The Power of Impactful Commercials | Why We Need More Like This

Hey, what's up? Today's video is going to be a little different than my typical normal videos because I wanted to have a conversation with you about a commercial that I saw a few months ago. And I want to talk about two things in this video. I want to talk about how I think they shot the video.
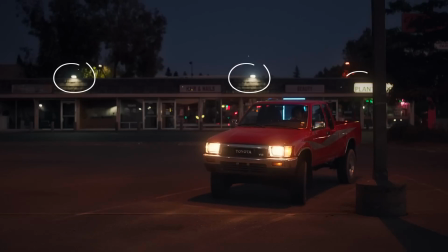0:14 So we're going to review it, start looking at maybe how they lit it, how they shot it, how they made everything and put it together. But then the other part of the conversation that I want to have is why I think we need more commercials like this one. Now, the commercial that I'm talking about is one that I saw about 8 months ago, and it's from Toyota. The video for the commercial is unlisted, so I've actually linked it down below for you to be able to see it. But I just kind of want to start breaking stuff down, talk about it a little bit, review that with you guys, and then again, have that bigger discussion of why I think we need more commercials like this. So let's just jump into it and start breaking it down.
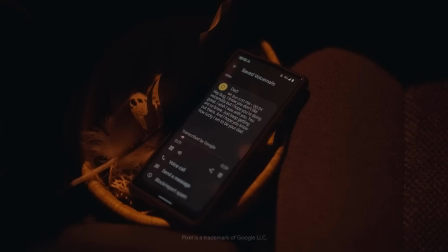0:53 The first few scenes is her pulling up into a parking lot, and when I'm looking at them, they look fairly naturally lit.
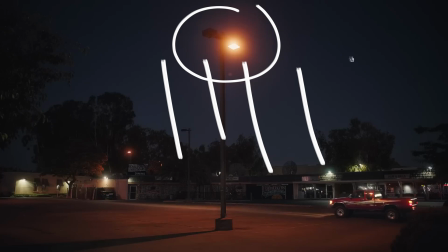1:00 You can see that the street lights are beaming down. They're using all of the practical lights in the background from the business park. Yes, business park. I'd almost take a gamble and say that they literally just started rolling the camera based off of the scene that they had. From there, it jumps into a few different scenes of the phone in the car. She's grabbing the steering wheel. She's clearly crying as she's listening to a voicemail from her dad. This shot in particular where she's crying, I would think that what they did was they used some fill light to be able to fill in her face a little bit right there, because you can see that there's just this nice glow on her face.
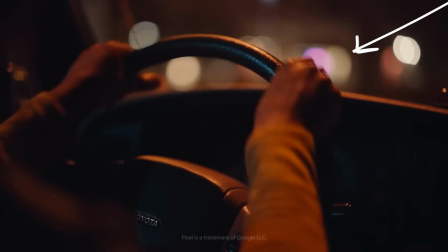1:38 You're also getting that on the steering wheel back here to make it look like it's coming from a street light, but I don't think it actually is. I think what they're doing is they're taking a light, they're beaming it up, they're matching the temperature of a regular street light to motivate it that much more.
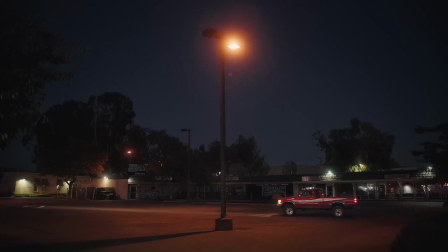1:52 And because we had it at the beginning of the commercial, she pulls right next to the street light. So they're able to utilize that as their motivating light so you don't think about it.
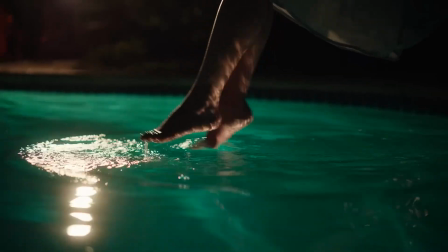2:02 So in these scenes, we see her at a party, she goes out to the pool, she's sitting by the pool, and there's a lot of lighting going on in this scene.
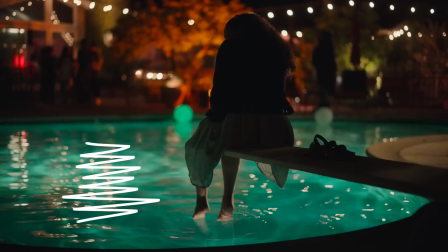2:10 They clearly have the pool lit up. That was probably just some lights that are in the pool itself. And then you have this like nice glow in the background. You can see the house with like the string lights throughout.
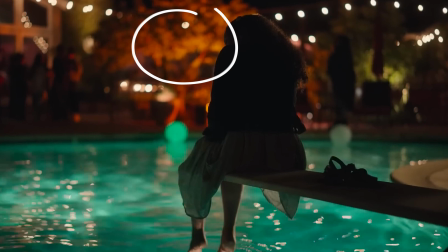2:23 You can see that one of the trees is lit up in the background and it's got this nice orange glow, and I wasn't there to shoot this or see this, or I don't even know how they did any of this behind the scenes,
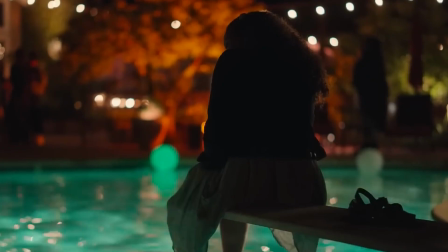2:32 but I wonder if they like used a little light to beam it up into the tree to create some dimension between her and the background, because you could see that the rest of the background is really dark. She's really silhouetted. They probably needed to create some contrast, and so they probably threw a light out of frame, just shot it up to the tree, again, to create some depth between her and the background and some separation there.
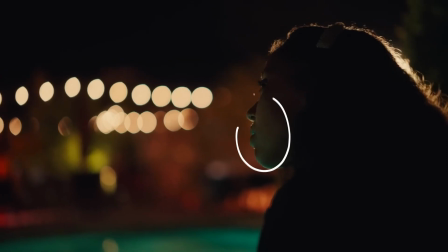2:55 This shot right here, you can see some glow off the water onto her chin. You can see it filling in her face a little bit, but then back here over her head, which is like a hair light, I'd almost take a gamble and say that they took a light and shot it at her to create that hair light,
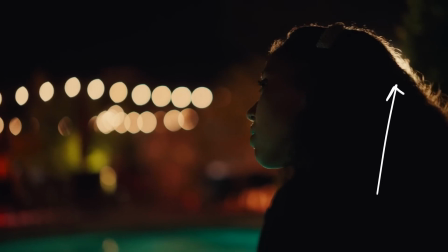3:12 and again, to continually keep that separation from her in the background. During the day shots, they're able to use natural light, pretty simple. You've experienced that just like me probably, but then when you go indoors or you shoot at night, the light that's around you isn't enough to be able to brighten up your subject. So they probably took that same light that they were using to kick on her hair to shine down at the pool, just to fill in the water a little bit more.
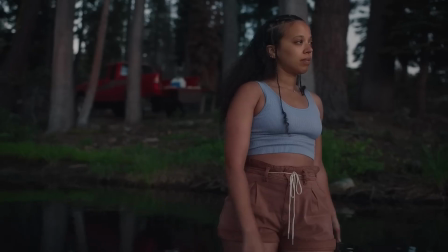3:39 I mean, the scenes of her driving, she's out in nature, she's spending time, it looks like it's naturally lit. The reason that I think that is the scene where she's standing out by the water, it's a fairly bright day,
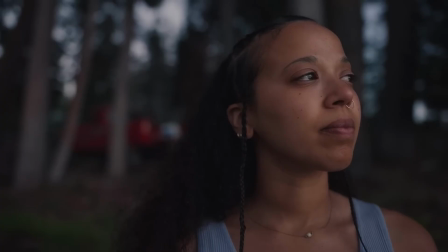3:53 and I bet that these shots right here are actually just naturally lit, and they just took the camera out into the water and they just shot her with whatever she was doing. Same thing with the car scenes.
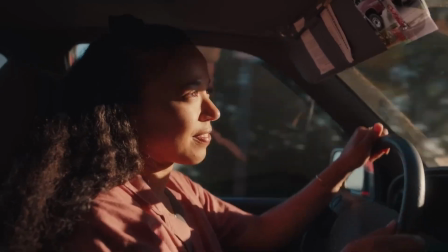4:04 I mean, you can see her in the car with the sunset beaming. It looks all fairly natural, and it's probably because most of it is natural. I think some of the heaviest lighting scenes that I've seen is when she's at the party. You can see all of these different lights.
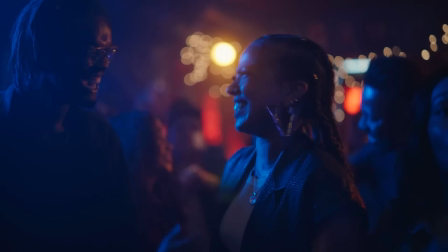4:19 For instance, right here, when she's laughing and dancing with somebody, the light is not only beaming off of him, but it's mainly hitting her. And again, I think this is just to highlight her as the main character. You're able to see that there's a lot of other lights going on in the background.
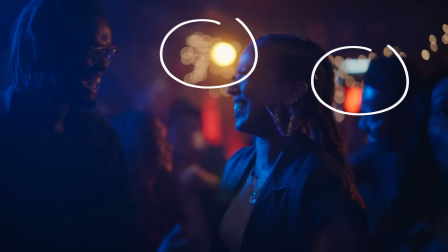4:34 They probably just used like some RGB lights or whatever lights you would use, maybe some gels to give it some color.
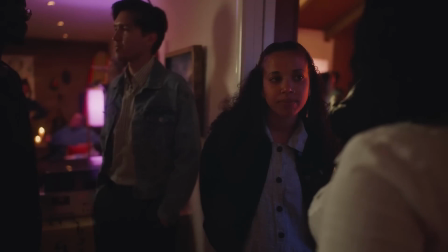4:40 One of the most dynamic scenes that I've seen in this commercial is this shot right here where she's sitting in the doorway. You can see that there's a lot of different lights going on, and I kind of want to break these down a little bit. Obviously, you have your subject off center a little bit,
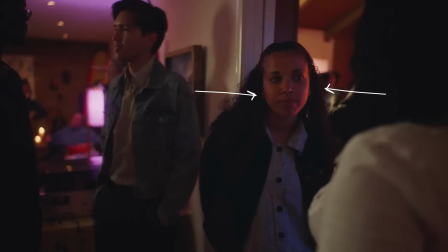4:53 but you can see that there is some light beaming on both sides of their face. On the left side, you see that there's this nice like orangey, red, purpley glow. And then you have some fill light to fill in her face a little bit more to be able to see her facial reactions.
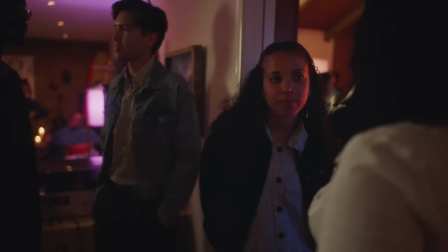5:09 The two light sources that I think we're getting is we have one light off to the left of frame, and you can see that same light is also filling in the dude with the denim jacket, and it's also casting that shadow onto the wall.
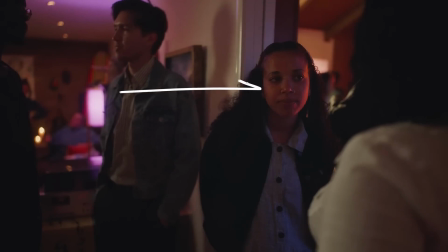5:24 That same light actually seems to be the same color temperature that is hitting the right side of her face. And I think that's just, again, to create some fill so we can see her facial reactions.
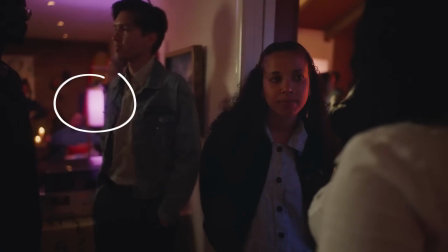5:36 We want to know that she's at a party and she's not doing so well. And then just over this guy's shoulder is a purple light. And it doesn't look like a TV. And I almost wonder if it is just like one of those like LED panel lights that they threw up to fill the room. And I wonder if that's what that is. I'm not sure. It's just a guess. Let me know what you think in the comments below, but it's kind of interesting.
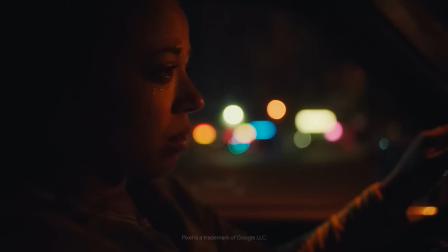6:02 Now, when we talk about the lighting of this commercial, I think what's really encouraging is here is a commercial that is made for Toyota.
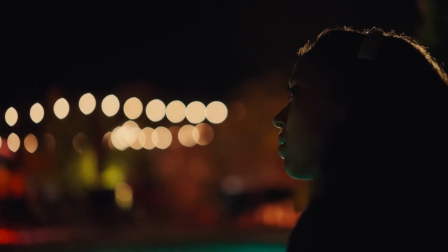6:11 It's not a spec job, it is a paid gig. It's a paid commercial, and they used a lot of natural light. Hopefully this debunks any myth that you have to have all of these lights and all of this technology to go out and make something special.
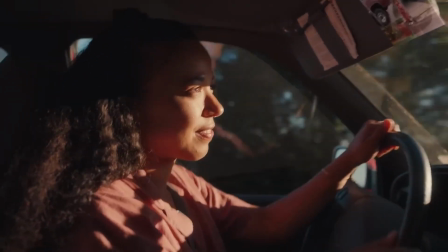6:24 You can grab your camera, go film something, and if it has a good story and meaning to it, then that will make it last a lifetime. Now here's why I think that we need more commercials like this one. The story that is told is so beautiful, and I think a lot of people can connect with it. We're following an individual who clearly lost her father and is listening to a voicemail to reminisce on the times that she had with him. And there is this human element to the commercial that I think makes this one stand out above everything else. In the commercial space, obviously, companies are trying to get you to buy things, and I understand that. But at the end of the day, I love being able to see pieces like this that have meaning, they have impact. They're not lifeless work just to put out into the world for you to buy things. And I hope in the future that we're able to see more commercials like this. And it's just a constant reminder as to why I want to do this. I want to be able to make work that has meaning to it. It has an impact. This is something that we can all relate to. We all have lost a loved one, whether that's a family member, a friend, somebody you care for, a neighbor. We all go through these cycles of pain and loss and torment. And I just love that Toyota was willing to put out a commercial that was, in a way, really vulnerable and speaks volumes to who we are as humans. I know this video is a little bit different than my other videos. Hopefully you enjoyed it. If you did like it, please make sure to like and subscribe for more videos, because I would like to break down other projects here in the future that aren't particularly mine. But anyway, I hope you feel encouraged to go out and create something that you want to create. You don't have to buy a bunch of gear, just shoot with what you have, make what you can today, because that will impact tomorrow. Anyway, I don't know how to end these videos, so I'll see you guys in the next one.